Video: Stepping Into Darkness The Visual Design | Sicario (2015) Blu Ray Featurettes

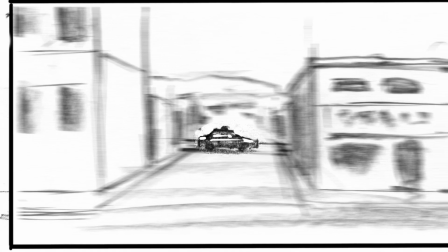Roger is so strong as a visual storyteller, so that when we're working on the framing of shots,
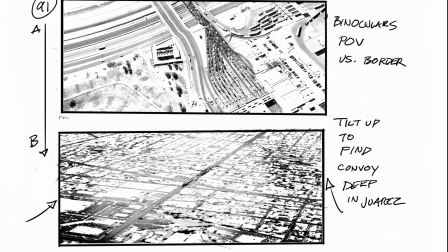the ways that the camera will move, we would discuss the pace from frenetic action through Juarez,
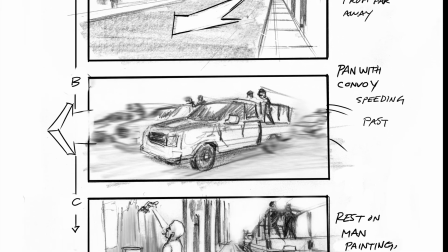through driving trucks, through seeing buildings whipped past, and so catching pieces of it, an awareness of how the camera is also a character,
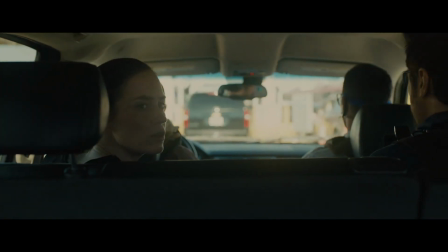and staying with Kate, and that really brings you into the action through a character's perspective. and then we would get to this,
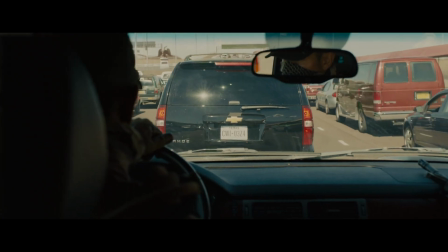you know, to being stuck. When you're stuck, you can't really move around.
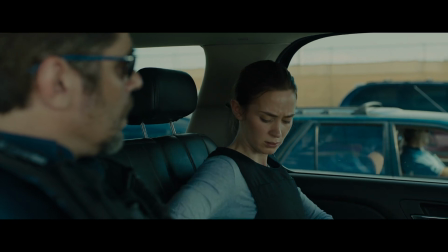Get your service weapon out.
There's an incredible sequence as they're coming back across the border.
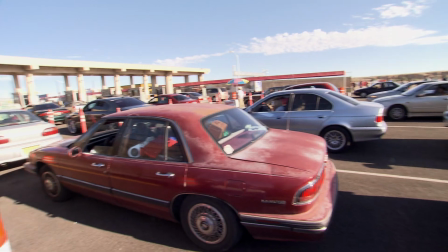It all happens in about 90 seconds on screen. Months and months of planning and building and design.
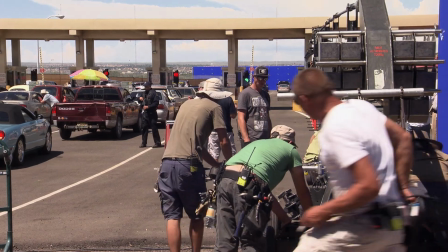It was impossible to shoot on the Bridge of the Americas where the action will take place.
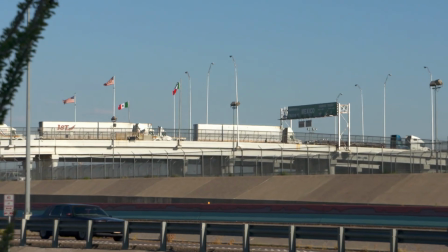For obvious security reasons, Since 9-11, it's not possible anymore to shoot on those bridges.
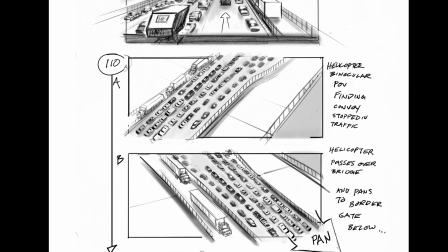Roger Deakins and Patrice and Denis and everyone putting our heads together and figuring out how to shoot this in sort of an epic, intense way, which is the way it's written.
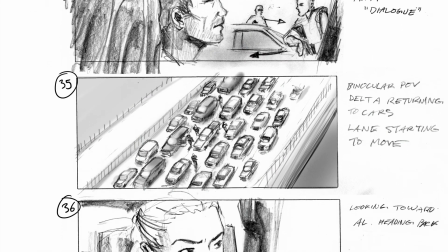It's a pivot in the story, in Kate's journey, how her character is being transformed by what's happening. That's the main set that needed to be, you know, it was specific. It needed to be that and nothing else.
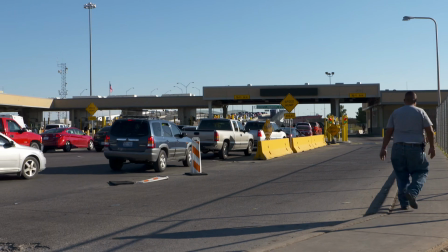The real place is on the U.S. side. There's 14 booths, and there's a lot, a lot, a lot of traffic. The traffic doesn't move. We realize that, you know, economically, we could never build that.
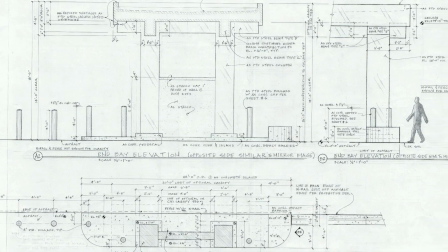Patrice sent me a drawing of how he envisioned the border crossing. I think he really distilled what was necessary for the shot, but create that claustrophobic and trapped feeling.
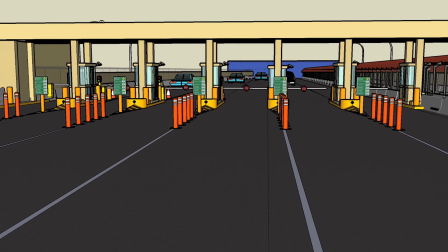That is the first beat before going back to the United States is that toll booth.
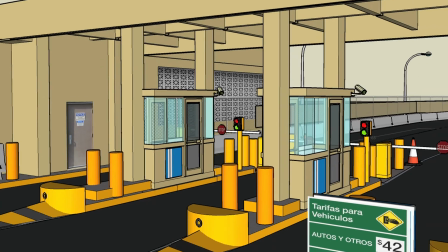The fact that there's border agents rushing into the scene, so those booths are the excuse for those agents to rush into the scene. And it's also the excuse for the traffic to slow down.
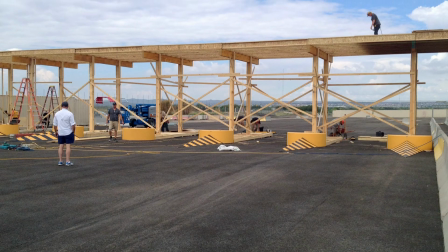We built a replica of the border crossing in El Paso, complete with the Bridge of Americas.
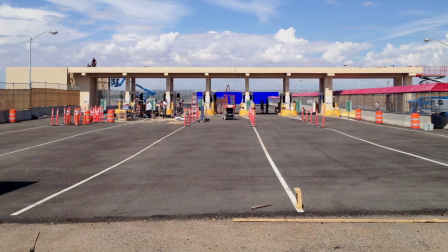Going over, that looks as if you're there. We laid tarmac, and then discerning what would be visual effects and what would be real,
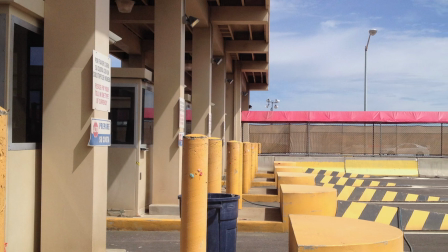and creating the toll booths, and then our amazing painters with striping and aging and oil stains.
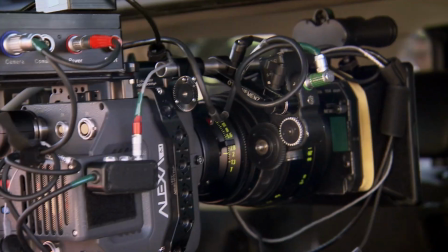And, I mean, it's just, it takes so many levels to make it look real. But then achieving it was a whole other issue.
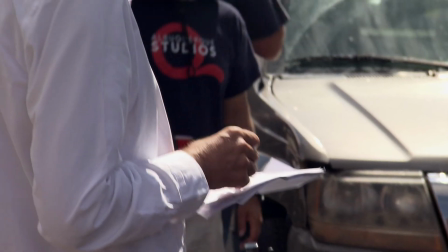The hardest scene in the whole film was the shootout at the border post when they're coming back from Mexico.
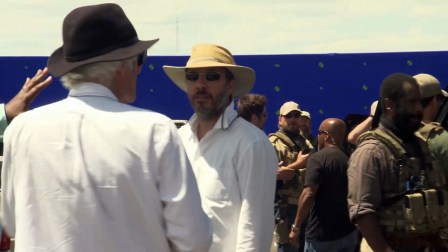I'm deeply inspired and excited to work with Roger. The only way to work with such a master is to try to flirt with disaster.
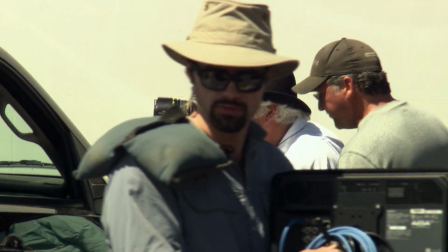And I want Roger to be deeply inspired. He's shooting that way and this way, you know, all this different action. So that was something we storyboarded in quite considerable detail.
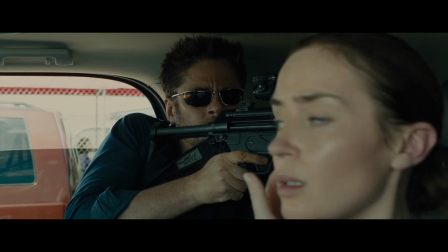So much of it was played from Emily's point of view, and she's sitting in the back of a car. It's really important you build up at the beginning, like, who's the bad guy and who's not? And, you know, there's all the civilians in between, you know, the two parties.
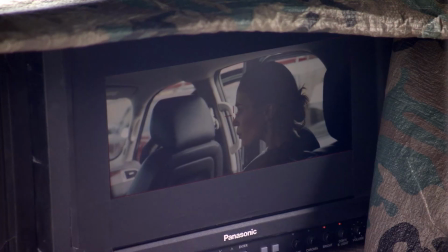The bridge to camera was fairly static for quite a bit of that. It comes down to being locked in a place where you are unable to move. And staying with Kate, you're only able to see what you can.
Get out of the car.
So it's like that confusion. And then when, you know, the confrontation and the guys in the... they get shot,
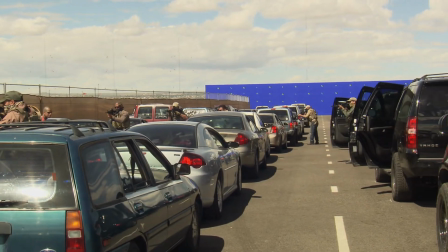you're in, the camera can justifiably come in to see it more clearly and see the horror of what's happening. The action that is in here is so intense and so real ...for the characters in the moment...
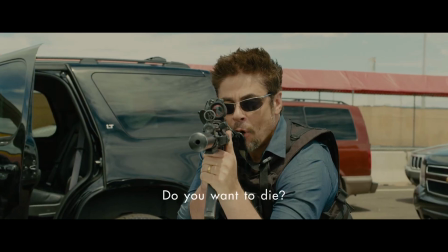...that I think it's going to knock the audience back... ...because it's just, it's so real, it's frightening.